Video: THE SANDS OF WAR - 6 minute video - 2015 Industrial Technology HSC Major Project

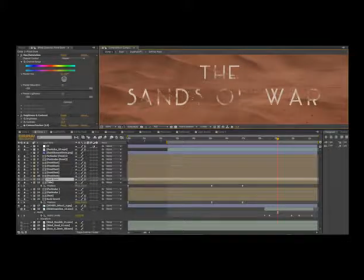0s
For my title sequence, I used a custom particle emitter and a layer of text mid-dissolve to create the illusion that text was dissolving into sand. I made an emitter map which was made up of a source mat and a logo source.
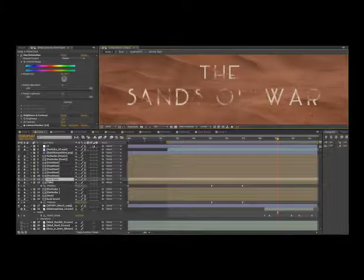19s
The logo source was programmed to disappear in a pattern predetermined by the source mat, which was just a layer of noise, giving a random appearance to the text dissolve.
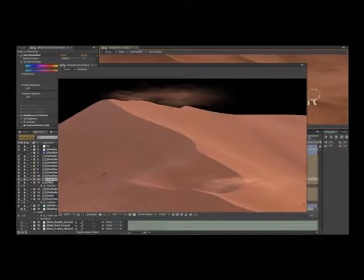29s
This dissolve was then linked to the emitter of my particle simulation layer,
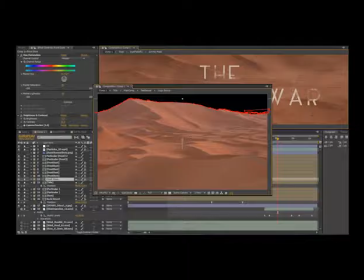34s
which would create particles where there was no longer text, creating this illusion.
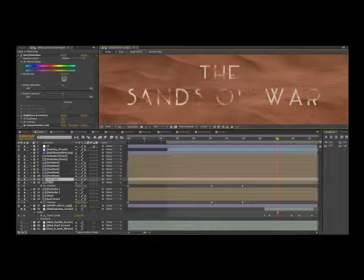43s
For part 2 of my title sequence, I used 2 separate image layers moving in a predetermined motion to mimic a camera crane shot.
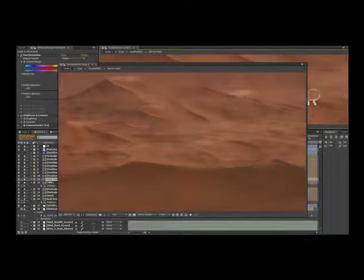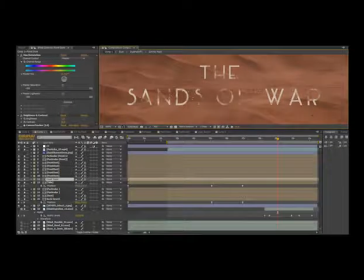59s
I then implemented an artificial sandstorm simulation using Trapcode Particular. Inside of Particular, I set the particle texture to mimic the layer that was my dust cloud element that I brought into my layers previously,
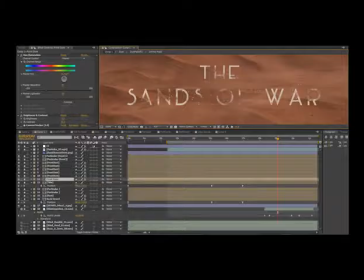74s
essentially allowing each individual particle to create a duplicate of that key layer. I adjusted the lifespan of the particle's size random, opacity random, physics, wind resistance and turbulence to realistically copy the effects of a real-life sandstorm.
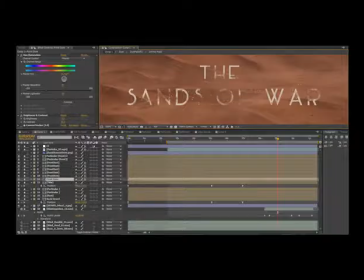93s
I then integrated this with several layers of stock footage of sand flying over crests of dunes. This and a sky replacement and color correction were the things that led to my title sequence being what it is.
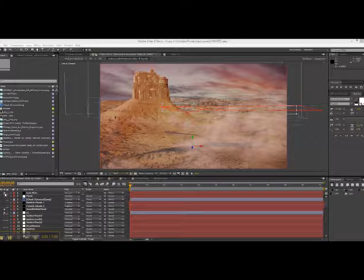112s
Shot 1 is evidence for my set extension and matte painting skills.
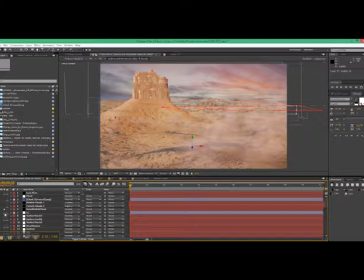119s
After starting with plate footage and tracking it with the Foundry camera tracker,
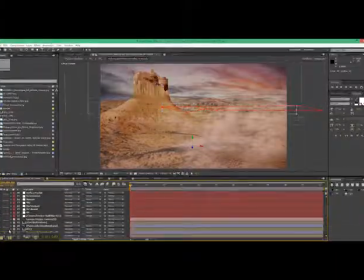126s
I used that data to put many different elements into the plate footage. Each shot has been masked, feathered, color corrected and scaled to the appropriate size to create a realistic set extension when composited onto the plate footage.
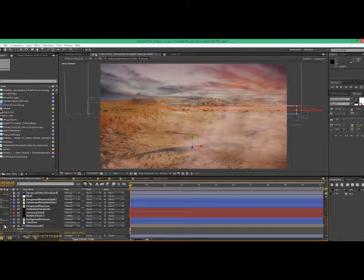144s
Some of the individual layers shown in the process folio are a combination of several layers to create a seamless matte painting element. I then used the tracking data to also include
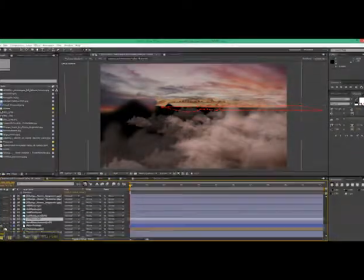160s
a custom particle system to create some clouds.
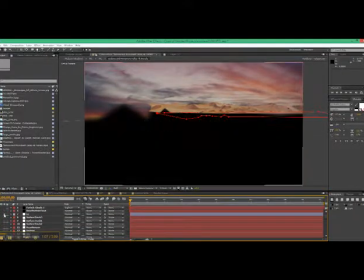165s
Those clouds were placed in 3D and they were tracked into the scene.
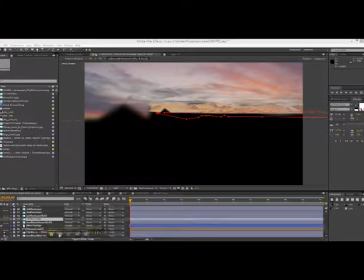170s
And the color correction of the clouds and the overall color grading.
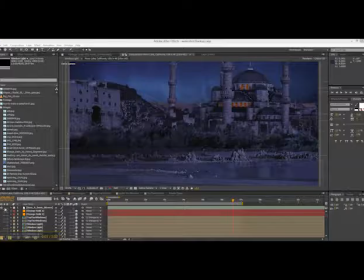180s
In the foreground of shot 2, there was a lake or a body of water that realistically would have had reflections across its surface. Since the water and temple were 2 different elements in the scene and completely individual from each other,
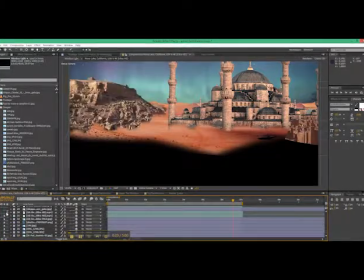194s
there was no pre-existing reflection, so they had to be implemented in post. Using a number of plugins to achieve my goal of realistic water reflections,
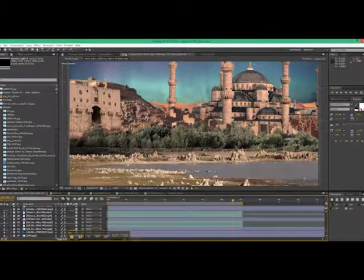203s
I duplicated the temple layer and moved it forwards in Z-space until it was level with the waterline. Color correcting it and reducing saturation, I then used VC Reflect to flip the image upside down.
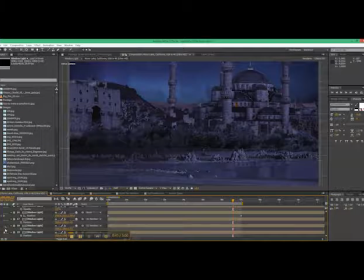216s
And I then masked around that image to the places where the shore met the water.
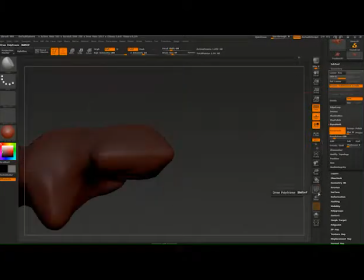233s
The 3D model. ZBrush allows the artist to manipulate shapes in clay to sculpt a model.